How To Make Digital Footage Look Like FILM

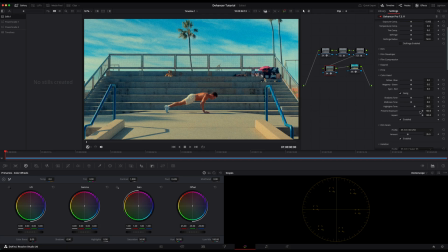[17:00]
Without this, adding yellow might also brighten your image. With it enabled, the brightness stays consistent. And the impact, this is the master strength for all the color head adjustments. At 100%, you get the full effect of your settings.
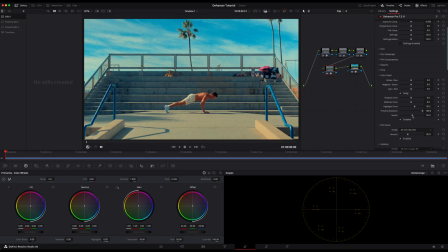[17:15]
Lower it to reduce intensity of all your color head work, and you can see it's not as bright when we did this highlight adjustment. And it adds a very small effect that you can dial in.
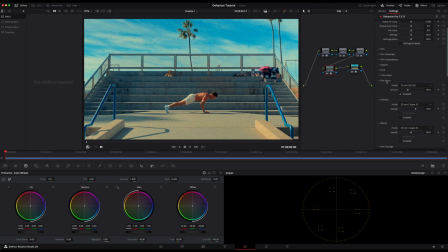[17:32]
Now let's move on to the film grain module. The film grain adds organic texture to the footage. Digital footage is too clean, and it lacks the random variation that makes film feel alive.
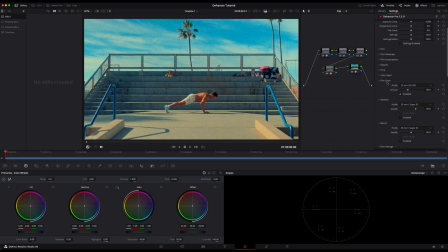[17:45]
So grain is one of the most important elements for selling the film look. In the profile dropdown, this lets you choose different grain profiles. They're based on real film stocks in different ISO settings.
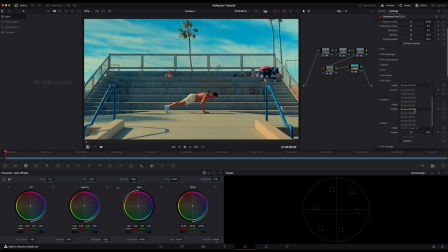[17:58]
35mm ISO 250 gives you fine grain, while higher ISO options give you more visible, grittier grain. 16mm options give you even more pronounced grain because the smaller film format means there's way more visible grain in the structure.
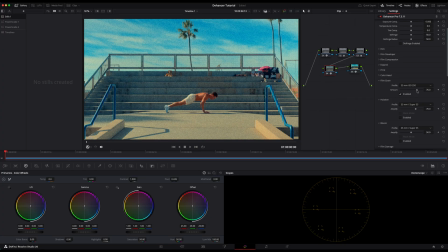[18:16]
The amount controls how visible the grain is. The higher values give you more prominent grain, and the lower values make it more subtle. I usually keep this subtle enough that you feel it more than you see it. You want more texture and not distraction.
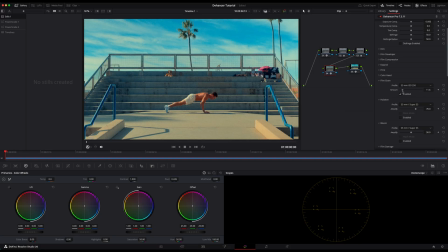[18:31]
If it's too high, it starts to look really bad. So I usually keep it somewhere around 30 to 20. Now let's move on to the halation module. Halation is one of my favorite film characteristics.
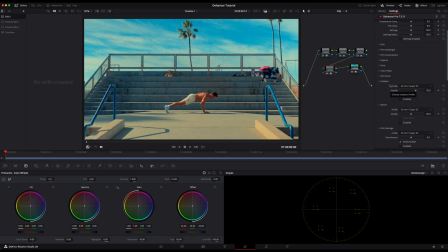[18:45]
It's that red or orange glow you see bleeding out from the film, from the bright light sources in the film footage. This happens because light passes through the emulsion, it bounces off the film base and exposes the emulsion again from behind. The red sensitive layer is the closest to that base, so you get that characteristic red glow.
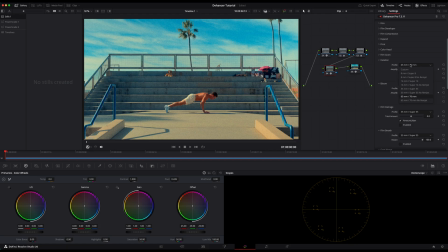[19:05]
So for the profile dropdown, different film formats have different halation characteristics. 35 and Super 35 are the two most common, while the larger formats have less visible halation, and the 8mm Super 8 have way more visible halation, as you can see here.
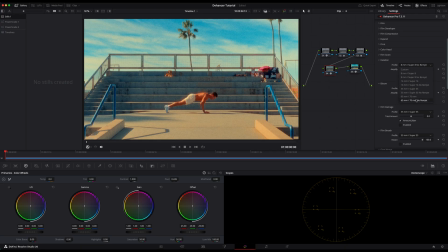[19:23]
So for my footage, I usually like to keep this around 65 to 35, and for this, probably keep it around 35/Super 35. With the amplify slider, this controls how intense the halation effect is.
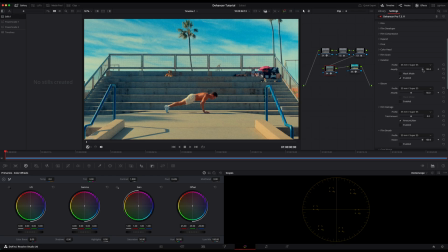[19:38]
The higher values will give you more obvious red glow around your highlights. I usually keep this pretty subtle. I want it to feel natural and not like a filter. So I usually look around the image and just adjust this based on what I see in the edges of the film.
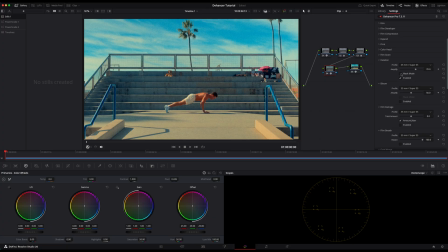[19:54]
The mask mode, when enabled, this shows you a black and white mask of where the halation is being applied. It's useful for dialing in your settings and then turn it off for the final look. Now let's move on to the bloom module. Bloom is similar to halation, but different. While halation is that red glow from light bouncing in from the film,
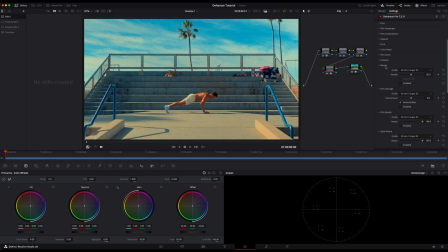[20:15]
Bloom is more of a general softening and glow around the bright areas. It's caused by light scattering in the lens and the film emulsion. It gives your highlights a dreamy but like soft quality to them. So let's go ahead and enable that. And you can see there's already a glow that starts to happen around all the edges.
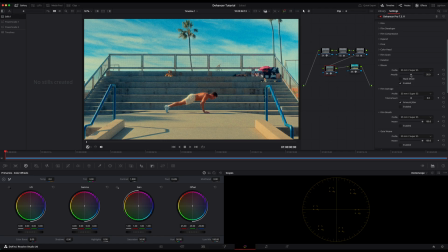[20:33]
So the amplify slider, this controls the intensity of the bloom effect. The higher values can give you more glow. This is great for romantic or dreamy looks, but can also just soften harsh digital highlights. But I don't like it too strong. As you can see, if it's all the way at 100, it's a pretty strong effect.
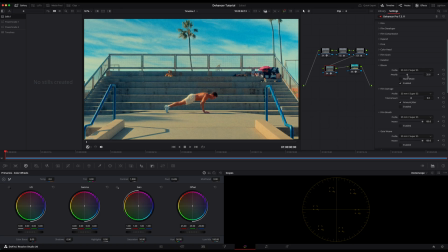[20:51]
So I'm gonna bring this somewhere down to like 32. Mask mode, same installation, shows you where the effect is being applied. Now let's move on to the film damage module. Film damage adds scratches, dust, and other artifacts that you'd probably see on old or poorly handled film.